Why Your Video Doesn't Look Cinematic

If you watch videos on filmmaking, you've probably heard this advice. If you want cinematic video, you must follow the 180-degree shutter rule. But is this really true? Take a look at these shots. Does this look cinematic?
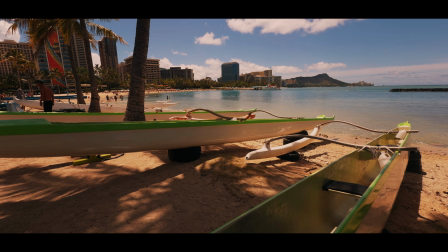[0:17]
Or this? Or this? What if I told you that during my recent trip to Hawaii, I never used an ND filter once,
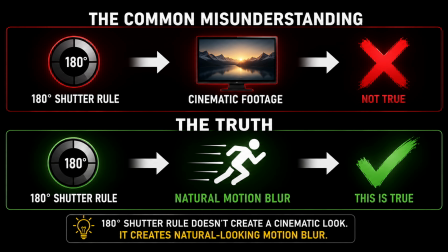[0:28]
and I never followed the 180-degree shutter rule. I left the shutter speed in auto the entire time.
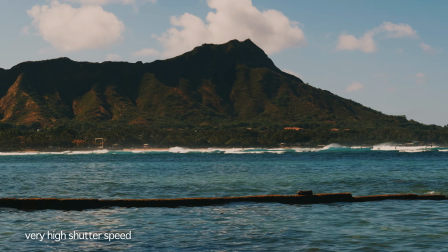[0:34]
When I was outside in bright sunlight, the shutter speed became very fast to control the exposure.
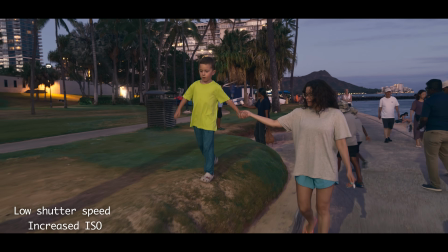[0:41]
But when it got darker, the shutter value slowed down to let more light in and raised the ISO.
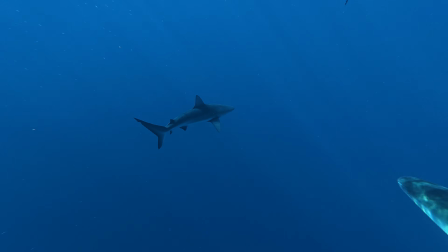[0:48]
Now I shot everything on 2 cameras. The DJI action camera for the water shots, and my iPhone. So why do filmmakers and YouTubers constantly talk about the 180-degree shutter rule?
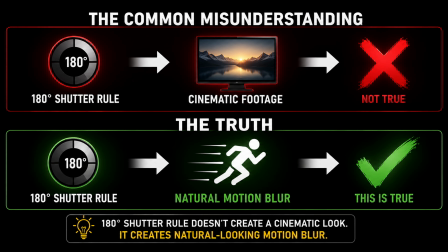[1:05]
Because the rule is real. The problem is that most people misunderstand what it's actually for. The 180-degree shutter rule doesn't create cinematic images. It creates natural look and motion blur, and those are not the same thing.
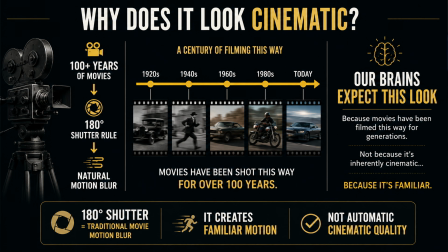[1:20]
The reason people associate it with a cinematic look is because movies has traditionally been shot this way for over 100 years, and we're used to seeing motion rendered with that amount of blur. But here's the thing. Most people never mention motion blur only affects things that are moving.
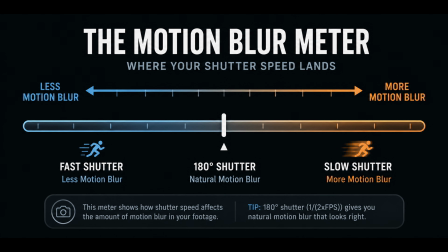[1:38]
If there isn't much movement in the shot, there isn't much motion blur to begin with. So let's look at what the rule actually does. Here's a fidget spinner.
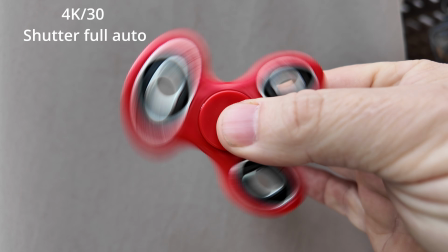[1:49]
We're shooting at 30 frames per second and leaving the shutter in auto.
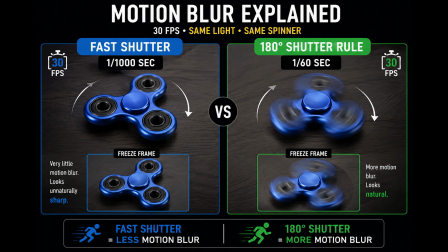[1:54]
And because it's a bright scene, the shutter speed becomes very fast to control the exposure.
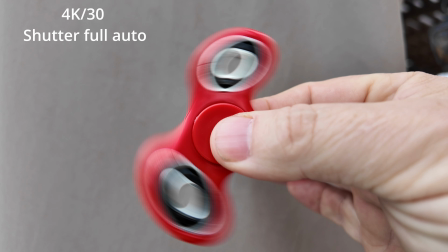[2:01]
Notice how the spinner looks unusually sharp. If we pause the footage, there's very little motion blur,
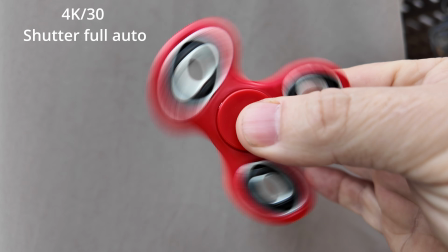[2:08]
and it doesn't quite look the way we expected motion blur to look like in real life. Now let's shoot the same scene using the 180-degree shutter rule.
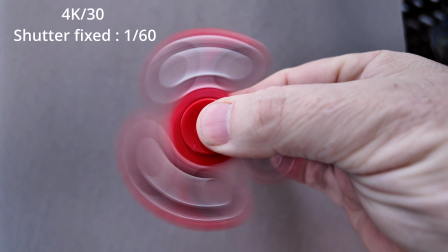[2:19]
We're at 30 frames per second, and that means the shutter speed should be 1/60.
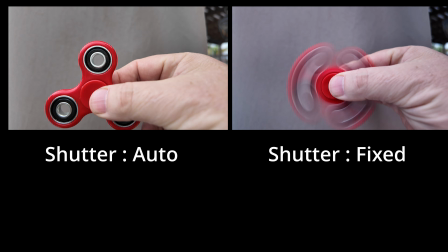[2:24]
To maintain exposure, we add an ND filter. Notice how the spinner now has more blur in its movement.
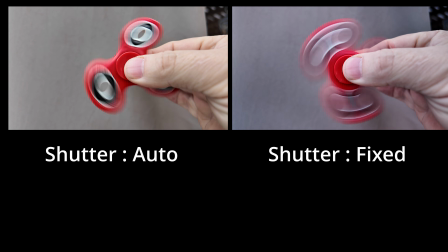[2:33]
And side by side, the difference becomes obvious. The 180-degree shutter rule isn't making the image more cinematic, it's simply creating more motion blur. Now let's look at another example. Here are some birds flying.
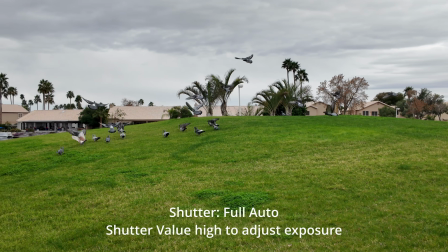[2:51]
In this clip, the shutter is in full auto mode and very high to adjust the exposure correctly for a bright day.
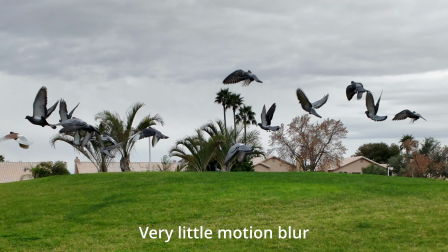[2:58]
Now if we pause the clip, we see that the birds have very little motion blur, which can make footage look jittery.
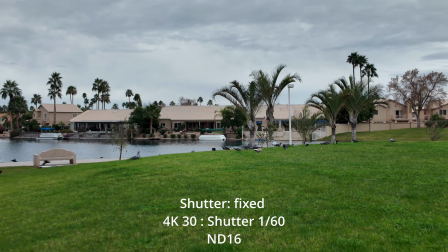[3:08]
Next, let's do the same again with a fixed shutter speed.
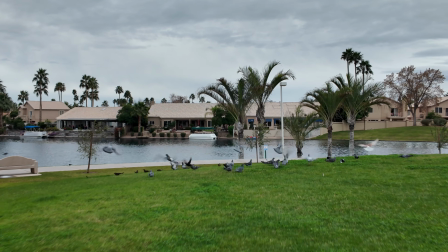[3:15]
And if we pause it again, we see that the birds now have more motion blur.
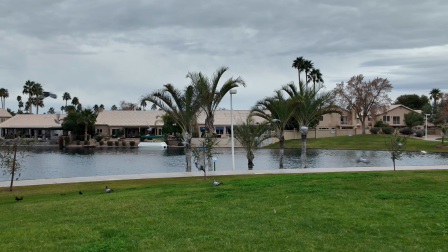[3:25]
Now you may not realize this, but due to this motion blur, your eyes and brain see this as more natural movement. Now here's another example. I shot this helicopter scene in full auto, no ND filter.
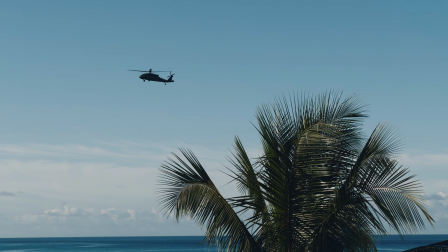[3:38]
It's a bright day, so the shutter speed is extremely high. Notice the rotor blades.
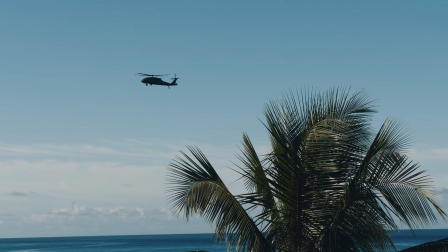[3:46]
They don't have a smooth, natural look that we would normally see with our own eyes in real life.
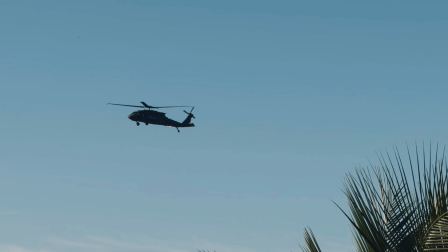[3:52]
But if we pause the footage, the blades almost appear frozen in place. This is actually a perfect example of when I should have used the 180-degree shutter rule.
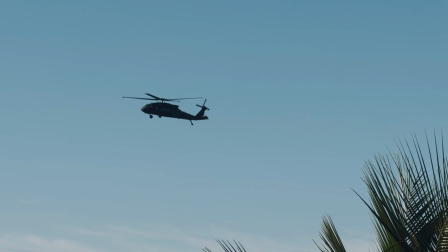[4:04]
The rotor blades look unnaturally sharp because the shutter speed is so fast. But here's the trade-off.
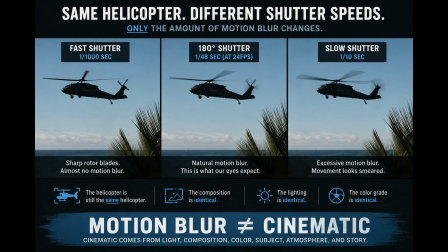[4:13]
If I'd stopped to attach an ND filter and dial everything in, I probably would have missed the shot completely. And for me, capturing the moment was more important. Now the same thing can happen with cars, bikes, sports, wildlife, or any fast-moving subject.
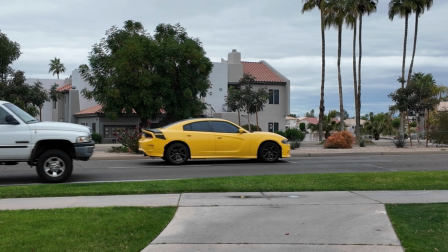[4:32]
Higher shutter speeds reduce motion blur, and when motion blur disappears, movement can start to look a little sharp or jittery or unnatural.
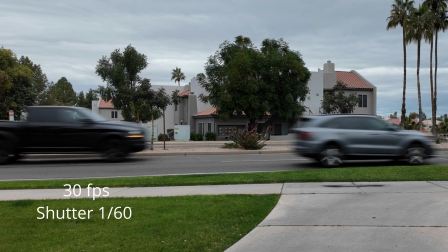[4:42]
If motion blur is important in your shot, then yes, the 180-degree shutter rule absolutely matters, especially when subjects are moving quickly through the frame. Now let's look at the other side of the argument. Every
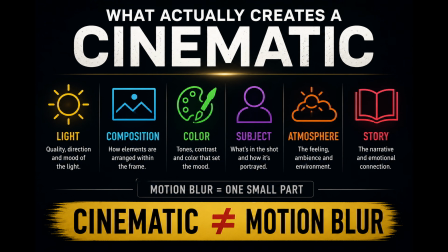[4:57]
shot you've been watching throughout this video was filmed with the shutter speed left in auto.
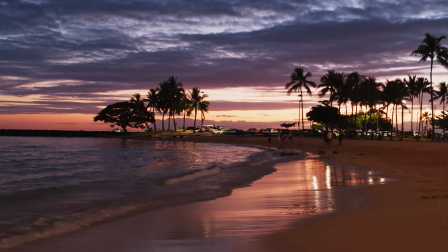[5:04]
No ND filters, no carefully calculated shutter angles,
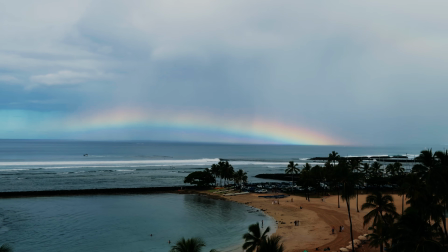[5:09]
and no worrying whether it was exactly at 1/60th of a second.
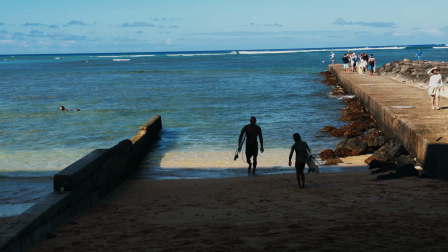[5:14]
Yet these shots still came out looking good. Why?
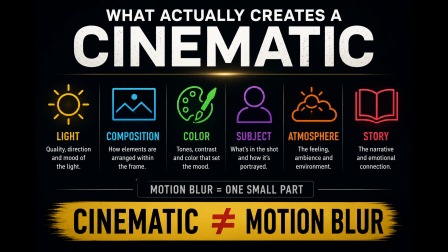[5:18]
Because we're really responding to its light, the composition, the colors, and the atmosphere.
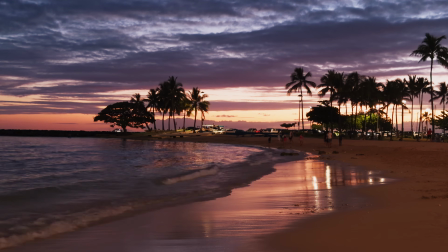[5:24]
This sunrise shot doesn't suddenly stop looking beautiful because the shutter wasn't fixed at 180 degrees. The sunset scenes feel cinematic because of the mood, the framing, and the light.
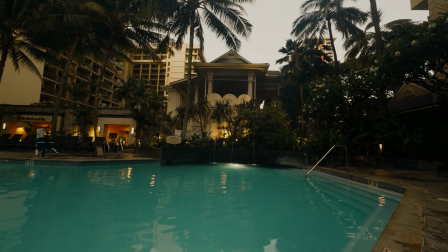[5:37]
Even when people are moving through the frame, motion isn't the main subject. So the difference in motion blur becomes less noticeable. And that's the key point.
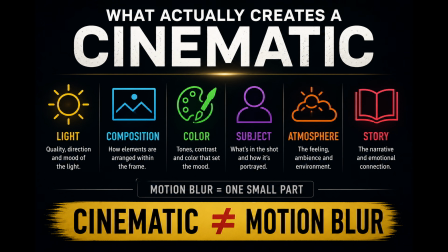[5:47]
The 180-degree shutter rule affects motion blur, and it doesn't magically create cinematic footage. I'm not saying the rule doesn't matter. It absolutely matters when motion blur is an important part of the shot.
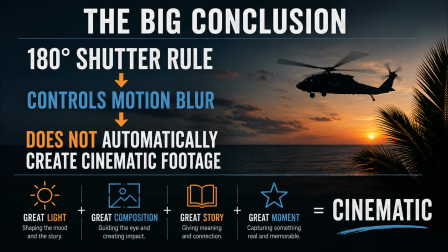[6:02]
What I'm saying is that for many travel videos, landscapes, sunsets, city scenes, or walking shots and everyday movements, the difference is often much smaller than YouTube would have you believe. So, should you use the 180-degree shutter rule? Well, if you're filming sports, wildlife, vehicles, action scenes, or anything where natural movement blur is important, then yes, use it.
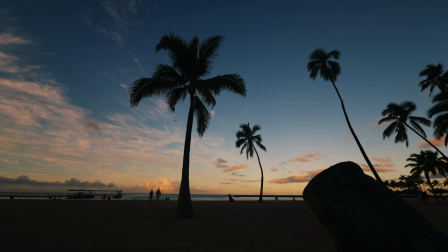[6:28]
But if you're traveling, exploring, documenting your vacation, or simply trying to capture movement as it happens, don't let the lack of an ND filter stop you from getting the shot. Because most viewers will notice great light, great composition, long before they notice your shutter speed. And a captured moment with the wrong shutter speed is almost always better than missing the shot entirely.
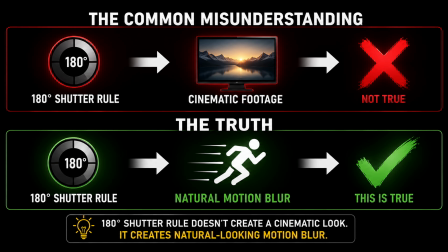[6:54]
Now, hopefully that helps you understand what and when motion blur is important and when it's not. Now, if you have an action camera, this is a completely different scenario. So watch the video over here, and I'll also link it in the description below.
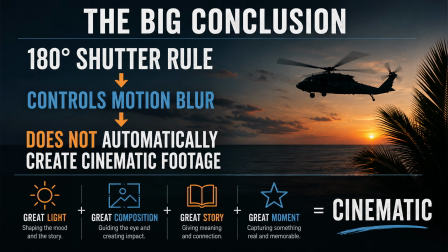[7:09]
Okay, please subscribe for more content like this. Like and comment so YouTube pushes it out to more people so they can get a benefit from it. And leave a comment telling me if you follow the 180-degree rule or not, and if it's important to your style of filming. I'm really curious. Cheers, and I'll catch you next time.